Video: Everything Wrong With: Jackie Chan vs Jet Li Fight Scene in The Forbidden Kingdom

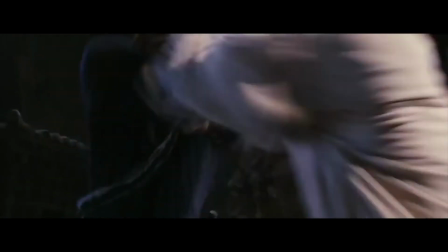(4:10)
This is one part of the fight scene where it's something original and amazing. I love it.
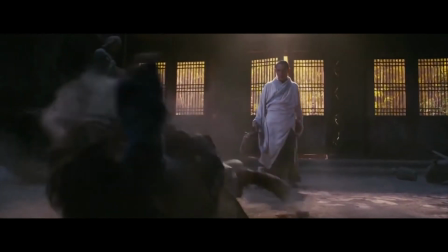(4:14)
And then they had to make sure to put wires on it, because symbolism?
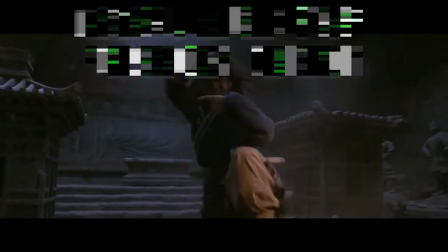(4:19)
And this is where it gets weird. For no fucking reason, the music switches over to the Matrix soundtrack.
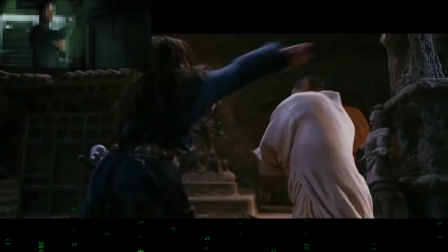(4:27)
It's a good part of the fight scene, but all I can think of is the crappy Commodore 64 Matrix.
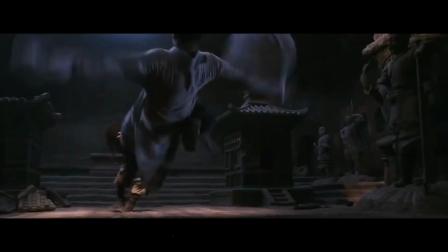(4:33)
Oh, why? I don't. Why do you need wires for that? You don't.
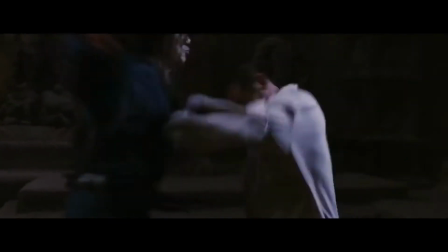(4:38)
Well, props to Jet Li for not using wires on that fall. Hey. Why?
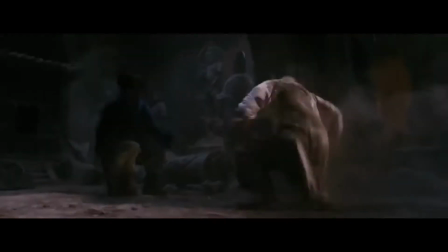(4:43)
Oh my god, Sidekicks kid. He's here with Chuck Norris. They can critique it with me.
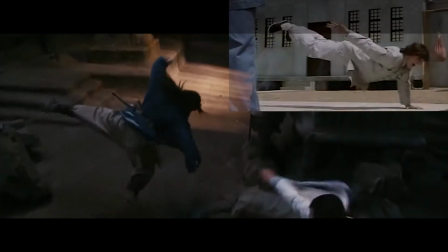(4:50)
What? Why is he using wires to do a push-up? Didn't they make fun of this in Kung Pao?
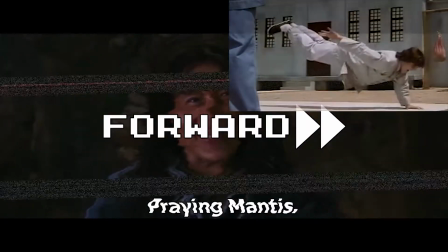(4:57)
If another movie does it as a joke, don't do it seriously.
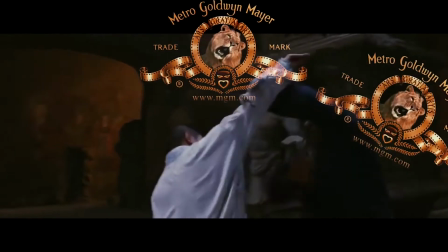(5:05)
This is where Jackie channels his production company powers of Metro-Goldwyn-Mayer.
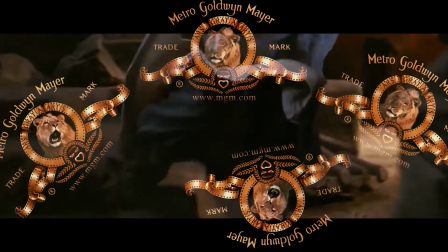(5:12)
I'm not adding these sound effects in.
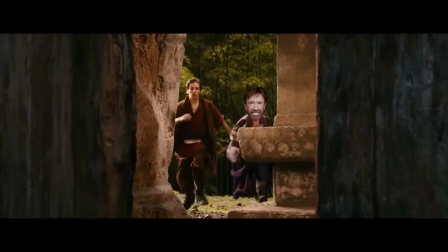(5:18)
Why did you need wires to go up the three stairs? You don't need wires for three steps.
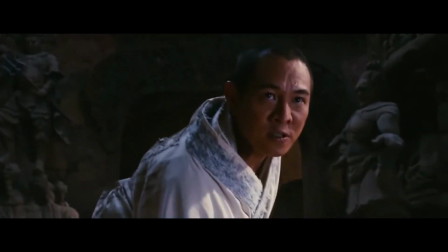(5:28)
What was with the whale sound? Why is there a whale all of a sudden?
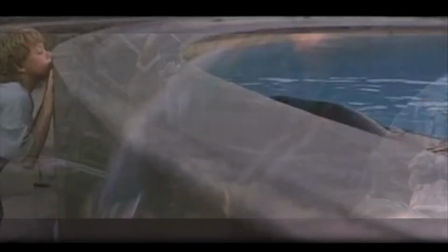(5:37)
Oh my god, I think the sound guy just went to the zoo one day,
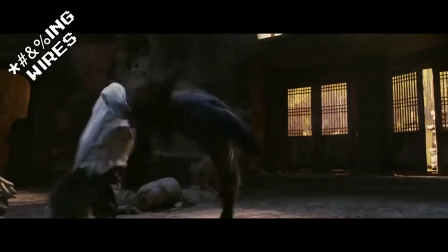(5:41)
and he wanted to bill it to the company, so he had to put all the animal sounds into this fight scene somehow.
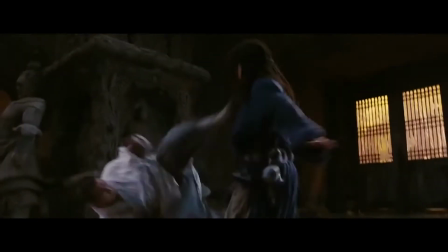(5:49)
Again, I love the dirt, it looks so good, if only I could focus on it instead of the wires,
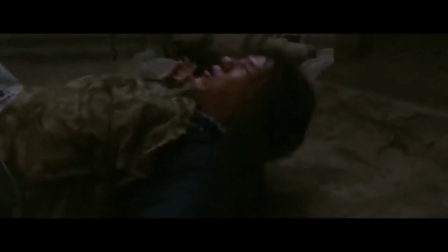(5:54)
but I can't, you're not in the Matrix, this is a different movie!
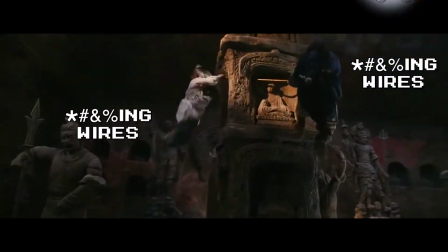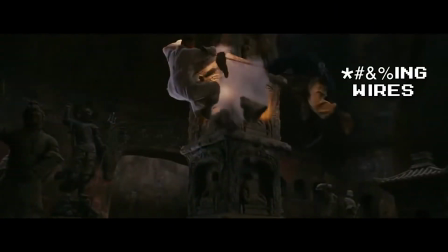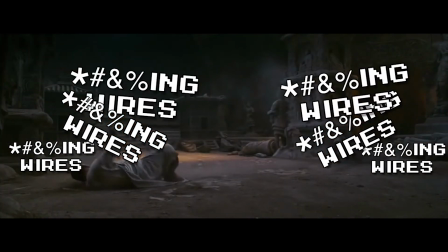(6:08)
Oh, thank God, it's over. It's over.
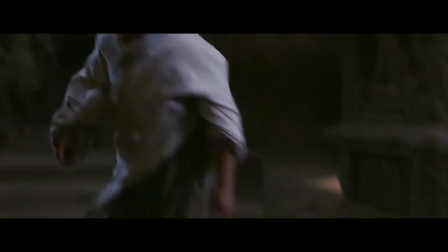(6:12)
Now we'll conclude the scene with two lines that could have been said at the very beginning and avoided the whole conflict.
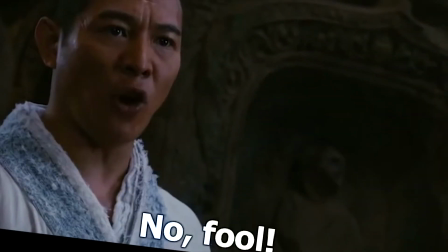(6:18) You try to steal the staff for the warlord. No, fool!
He can talk.
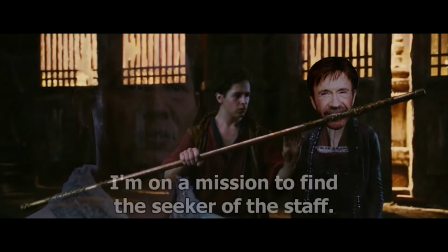(6:24)
He can talk, he can talk, he can talk, he can talk, he can talk, he can talk. Best Chuck Norris fight scene.